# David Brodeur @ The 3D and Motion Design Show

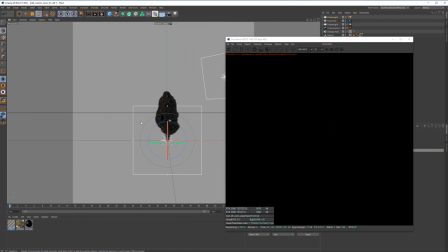979s
So we'll do another area light. Just move this off to the side here. Oh, let's do that. Let's actually get out of our camera view. And maybe even bring this down a little bit.
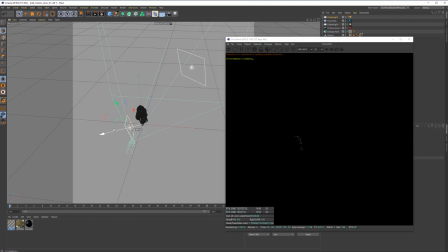994s
And scale this down. So I'm going to use this one just to kind of fill in some light, kind of off to the side here a little bit.
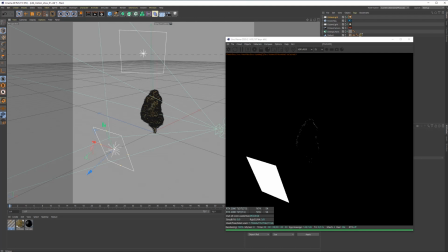1006s
Maybe even yeah, I think something like that's probably pretty good. And then we just gotta flip this guy 180 degrees.
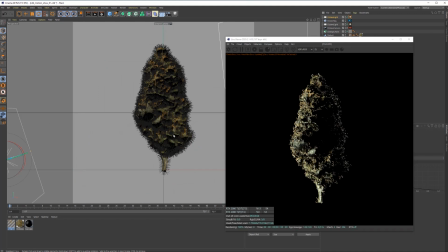1020s
All right, let's hop back into that camera. So you can see we're slowly going to start filling in these areas of interest. Now, not there yet, but you know, slowly we're going to try to get this to have some sort of like mood and aesthetic. I'm also going to be using subsurface scattering a lot in this,
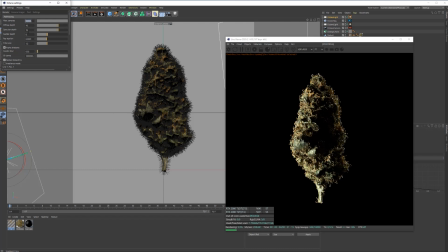1040s
so I am going to change it over already to path tracing, just so we can kind of get there ahead of time.
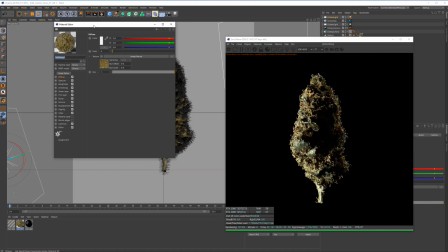1047s
So just keep it like that. All right, let's see what we can do to make this material just a little bit more interesting and get a little bit more detail,
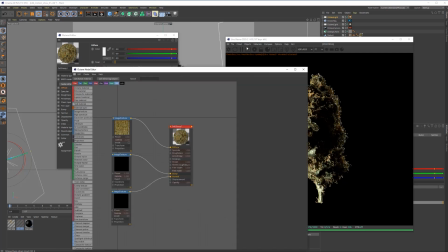1056s
because it is starting to look fairly flat to me in here. So I could take this bump map that I've got and apply this as a displacement map as well.
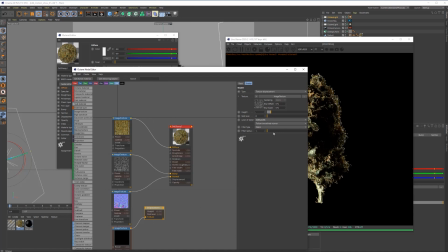1074s
Now I do want some detail out of it. I don't want there to be, let's see, maybe 0.08 or something like that. I don't want there to be a whole lot of height to this. And then, you know, let's just keep the mid-level down so it doesn't push out too far. And let's drop that in there.
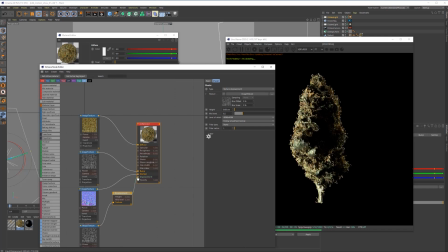1096s
Let's turn it off. Yeah, I mean, I don't know if it's doing a whole lot, but I do want it to be subtle. It's about adding this stuff up. Maybe increase some of the power to these. I just want even more kind of like noise into this piece right now.
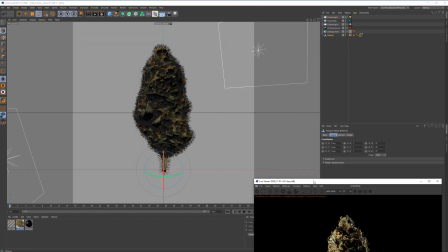1116s
Then maybe we can like, you know, see where this rotates to. Like maybe this isn't like the spot that we want it to be. We could give it a little bit of an angle, rotate it around. You know, maybe a little bit like this.
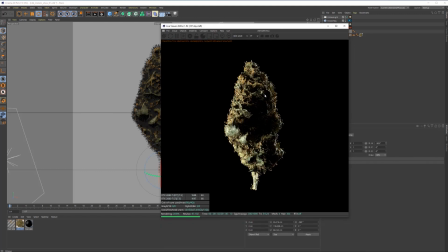1136s
You know, really it's just going to be trying to find kind of an interesting location for it, so it's kind of got that kind of like unique look.
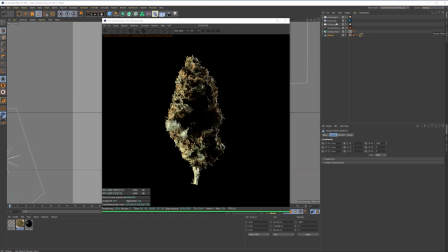1143s
Yeah, I mean, just some subtle little adjustment there. Let's also start messing with the camera. Again, remember, I'm not even going to be using this, but you know, it's important to like focus on just like some of the design aesthetic for a little bit as well. And I'm going to blur.
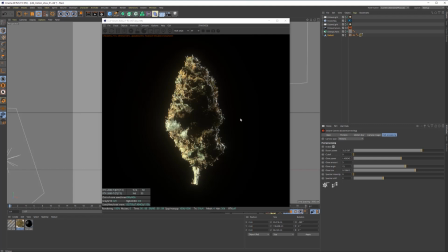1163s
So like I'm doing some just like post-processing techniques with the camera here to kind of like lighten it up and give it a little bit more atmosphere to this piece as well. And let's maybe go in and start adding in some more hair. All right, so we'll select our object.
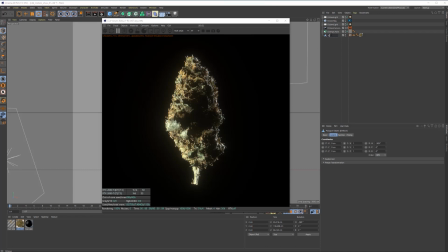1180s
Maybe I should just label this too. I'll just call this bud. Select it, and we'll go into simulate, hair object, add hair. So again, way too far out here. The last one we did 4.
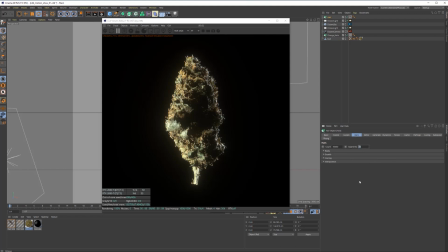1195s
Let's do these ones even smaller. We'll bring this down to 2. Since it doesn't have as much length, we definitely don't need as much height. And then maybe, I don't know, like 10, 12,000, 15,000 count here will be kind of like a nice in between.
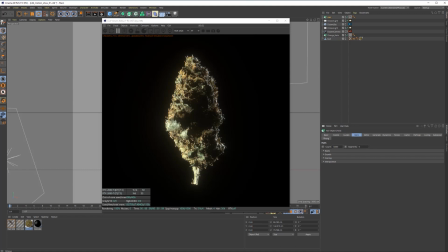1212s
And then we're gonna have to start working on what that material is.
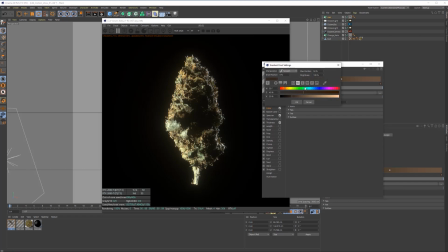1217s
So for me, you know, I want these to start being kind of like lighter, kind of like fuzzies. So like I'll just maybe color pick.